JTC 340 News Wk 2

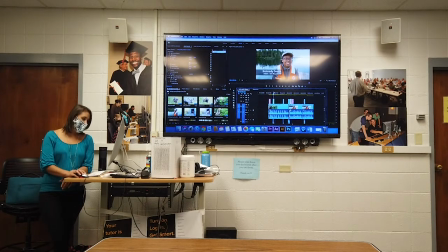[41:39]
And let's say I need to use a soundbite again for the other person talking. So I need a soundbite for Eli, Elijah. And I'm going to paste it onto there. That's not good.
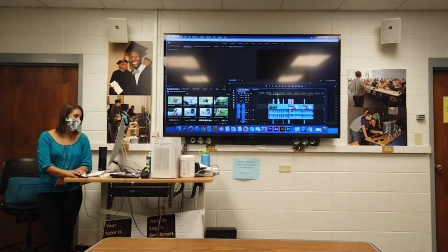[41:55]
Let's see, where's he talking? There he is. So let's say I need a soundbite, lower third for Elijah here. I can just go in and edit this. And so I've really formed it.
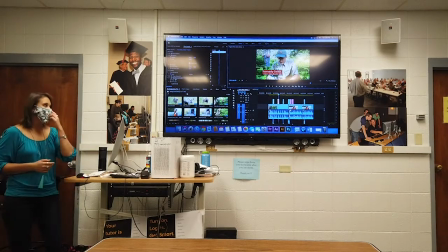[42:07]
Then obviously you'll have to adjust the alignment because you'll have a different length name, but then it's easy. It's really quick to kind of go through and just address all of those. So learn how to do this from scratch.
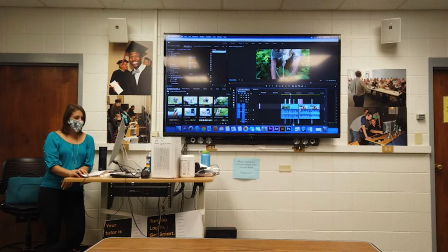[42:19]
Another thing to think about is which side to put it on. My personal preference is I like to usually put it on the opposite side of the person's rule of thirds. So somebody's usually rule of thirds. I usually like to put it on the opposite side, providing that the background is not too busy.
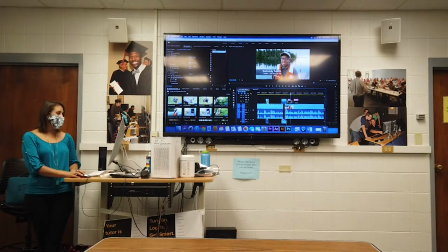[42:36]
If there's a pretty neutral background like this is not super crazy busy, I like to balance out the frame. I think it looks just more aesthetically pleasing, but that doesn't always work. And also news stations typically just have lower thirds on one side. So whatever you do, whatever you decide, make it consistent and think about it.
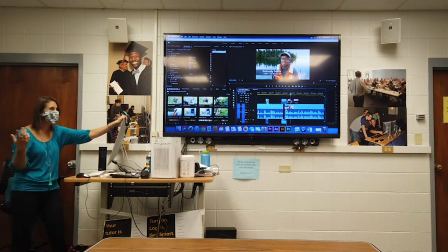[42:55]
Don't just like dump it there because that's where you felt like dumping it. Think about, okay, is this background busy? Should I put it on them? Are there multiple people on screen? Because then you obviously have to put it on the side of the person who's talking or who the name belongs to. So think actively about where is a good place to put the lower third and go with that.
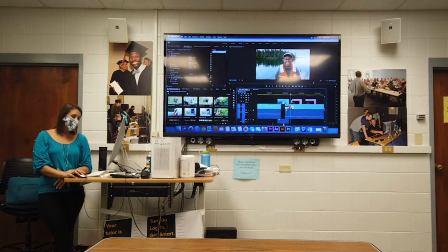[43:15]
If you know how to do some animation, if you want to do a slide in or something, by all means do it. Just do it from scratch for this project. If not, I just require a fade. So do on the island to go, but this is going to be our last little round of this. Like that, just because without it,
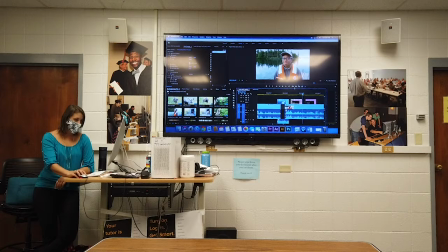the island. It just kind of pops on there and it just doesn't look super clean.
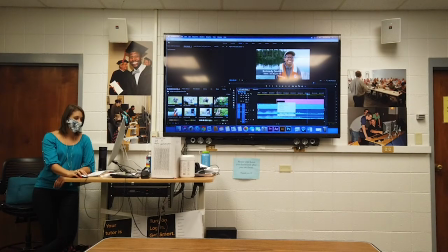[43:47]
So just that little fade, right clicking, apply default transition, you can adjust the length of it. Island. Makes it look more visually appealing. So that's what I want you to do for text.
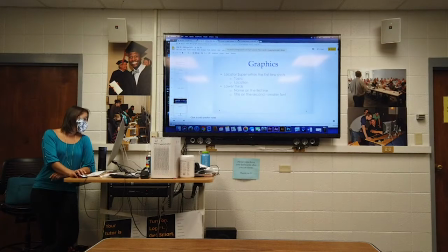[44:01]
A few other rules for text.
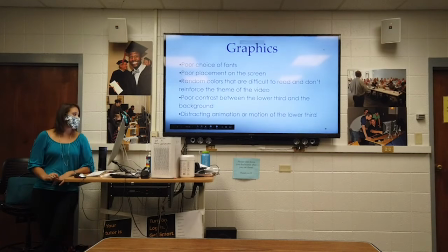[44:07]
Things that make your graphics or your lower thirds look bad is like poor choice of fonts. Comic Sans is almost always a bad idea. Please don't use that in your news package. So pick an appropriate font. If you've taken 211 or something like that, you will have learned about some basic font pairing rules.
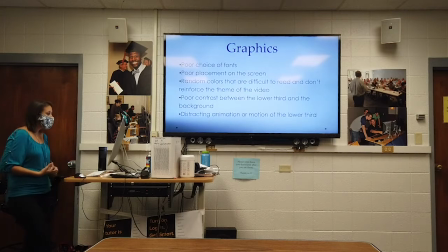[44:26]
If not, you can use online resources like fontpairs.com or Canva has font pairing things, Font Scroll, whatever. You can Google and download fonts to put into Premiere and Adobe software. It's really easy to download.
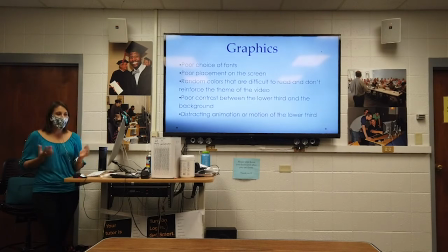[44:41]
But make sure that they fit the theme of your project. If you have like a fun, playful project, by all means, pick some like cool graphic and some fun colors or whatever. But news, professional, you don't want to distract from your story. So professional. match the theme of your story.
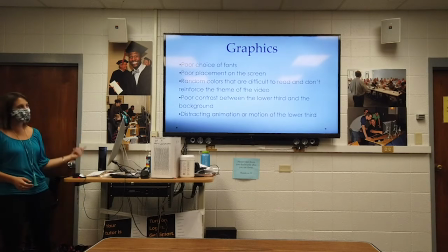[44:55]
Poor placement on screen, so covering somebody up, making it hard to read. These three things kind of go together. So bad colors, poor contrast, and poor placement, making it hard to read. Those make for sucky lower thirds, and we don't want to see any of those. And yeah, distracting animation or motion.
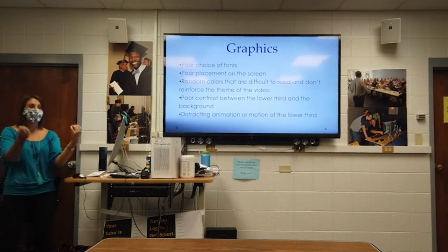[45:14]
So like some slide-ins are nice, so you have like different animations, and you can download presets when we get to the back half of our semester where we talk about some more advanced editing techniques. I'll show you some, like how to do some animation and some cool lower thirds that you can download.
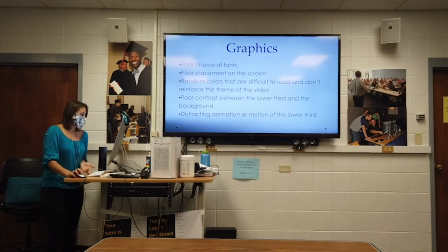[45:30]
I'm hunting for some currently for my projects. But you don't want it to be distracting where people are like, what the hell is happening?
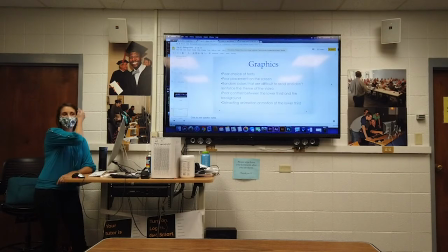[45:39]
Why did this just whiz into the screen and distract me? Okay, so that makes cool, uncool lower thirds, things that make them good.